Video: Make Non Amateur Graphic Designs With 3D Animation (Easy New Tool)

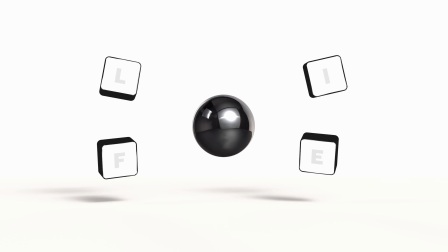(0:00)
if you want to add professional motion graphics and life to your graphic designs without getting lost in
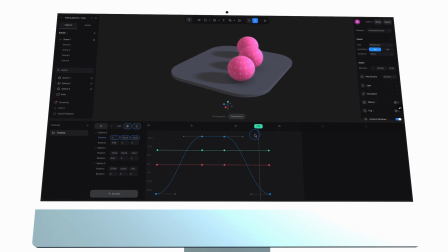(0:05)
complex 3d software splines new timeline animation will change everything for you today in the next few minutes we are going to build an animated scene with spline step by step super easy
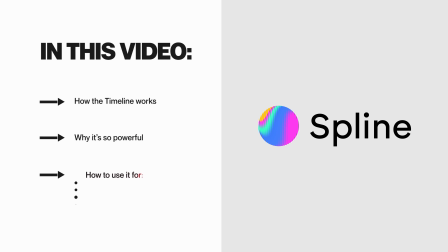(0:18)
you'll see how the timeline works why it's so powerful and exactly how to use it for websites client projects personal projects and even your own portfolio
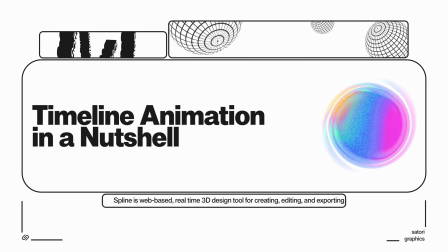(0:27)
Spline has always been an approachable path in 3D for many designers. Whilst dates and transitions are great for quick interactive motion,
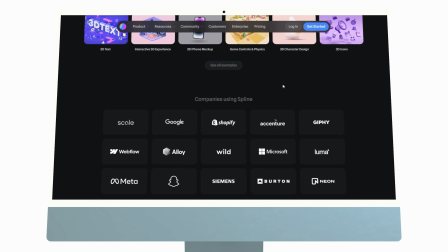(0:36)
the new timeline feature that I'm about to show you now gives you granular control for spectacular animation renders.
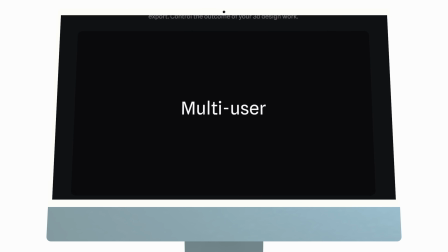(0:43)
It's something I'll be using here on Satori Graphics. You can now keyframe properties like position, scale,
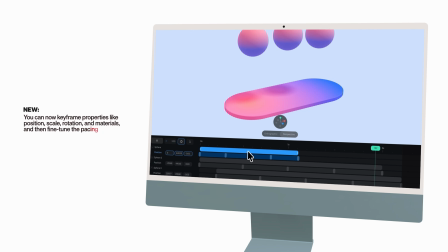(0:51)
rotate and materials and then fine tune the pacing using a horizontal timeline now this is
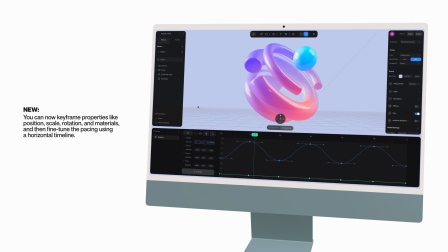(0:58)
truly next level customization with motion and i do really love it you'll soon agree with me on this one i'm sure
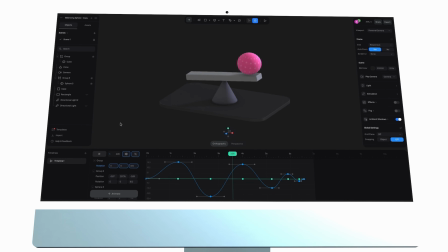(1:06)
so if you've ever built animations before the workflow feels natural right here with spline
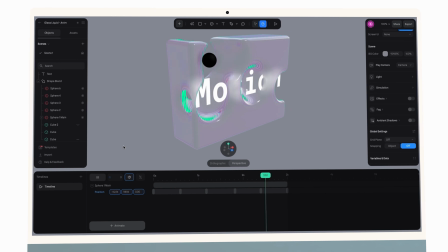(1:13)
it keeps it simple so you can move quickly without a steep learning curve
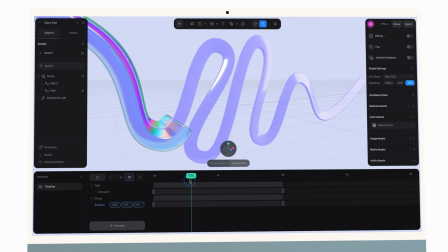(1:17)
this is a huge step for graphic designers the same instincts you use for layout and typography now extends to time bringing life and dynamics to
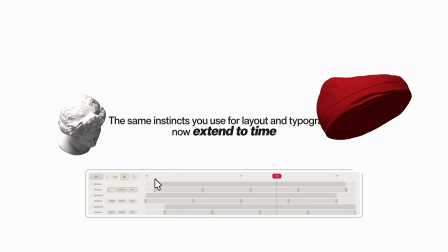(1:27)
your graphics turning static compositions into living visuals that move with rhythm and intent and for the first animation let's start with something very easy like a cube so we just get to grips with this software spline i'll place
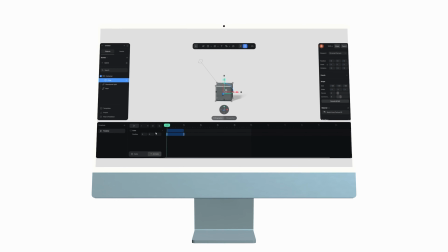(1:41)
the keyframe for its position at zero seconds then
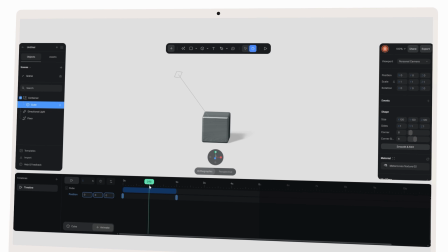(1:47)
move forward to two seconds and drag it upwards
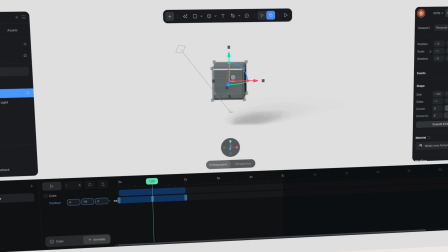(1:52)
instantly we get a motion between those two points but if i stop here the movement feels a bit a bit stiff by opening the graph
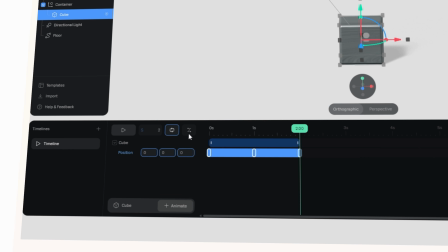(2:03)
editor i can add easing so the cube starts gently then it accelerates
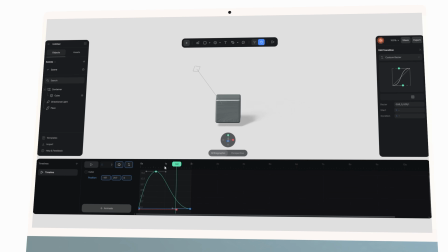(2:10)
and slows into its final position without easing movement is like a flat fill it's
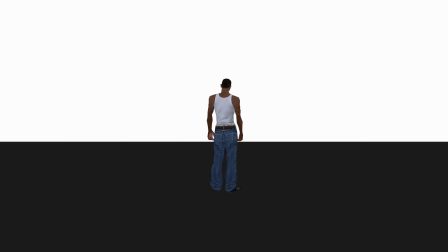(2:18)
technically correct but it feels as stiff and lifeless as an early 2000s game character waiting for the texture to load in.
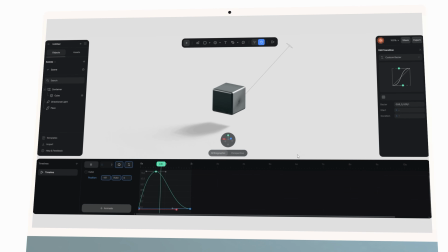(2:26)
But with easing however it becomes a gradient. It's smooth, dimensional and truly expressive. And so as you can see the cube already feels intentional like it has some purpose in this world. It's not just basic motion. But now imagine scaling this idea across multiple elements.
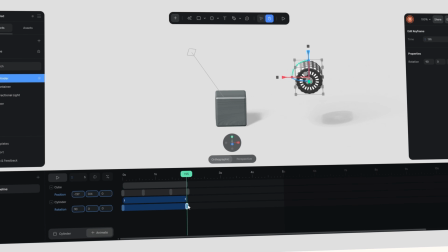(2:46)
If one object eases in while another rotates with a delay, your scene begins to feel orchestrated, you know, it's kind of like designed with intent and rhythm.
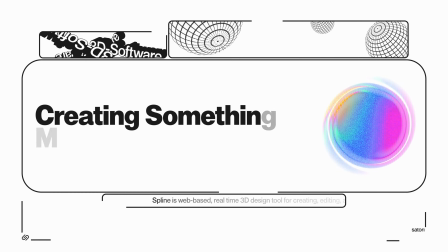(2:58)
Let's build something closer to a real project.
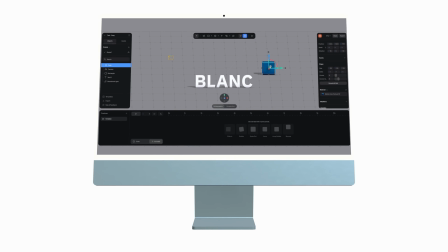(3:02)
I'm going to add some 3D text, perhaps a brand name, then play some background elements to frame it.
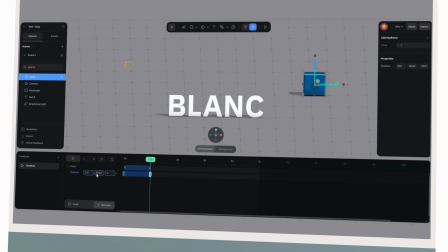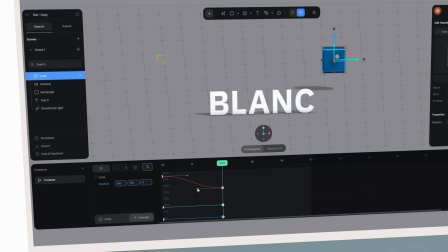(3:18)
Instead of everything animating all at once, I'll stagger the timing.
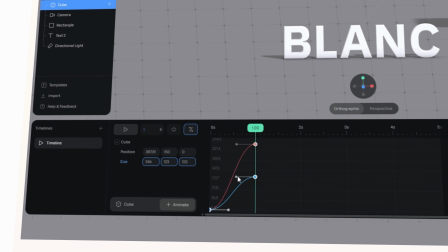(3:23)
the text fades in slightly after the shape settle giving the reveal a clean rhythm this technique is something motion designers call offset animation the human eye
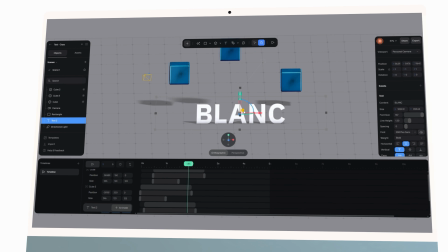(3:34)
love sequences where elements enter in a wave rather than all at once even
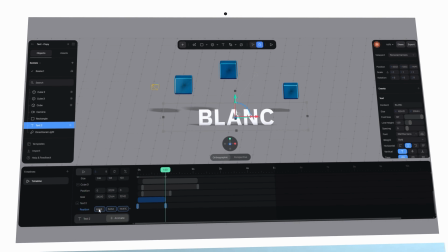(3:40)
without sound the experience feels more cinematic and alive for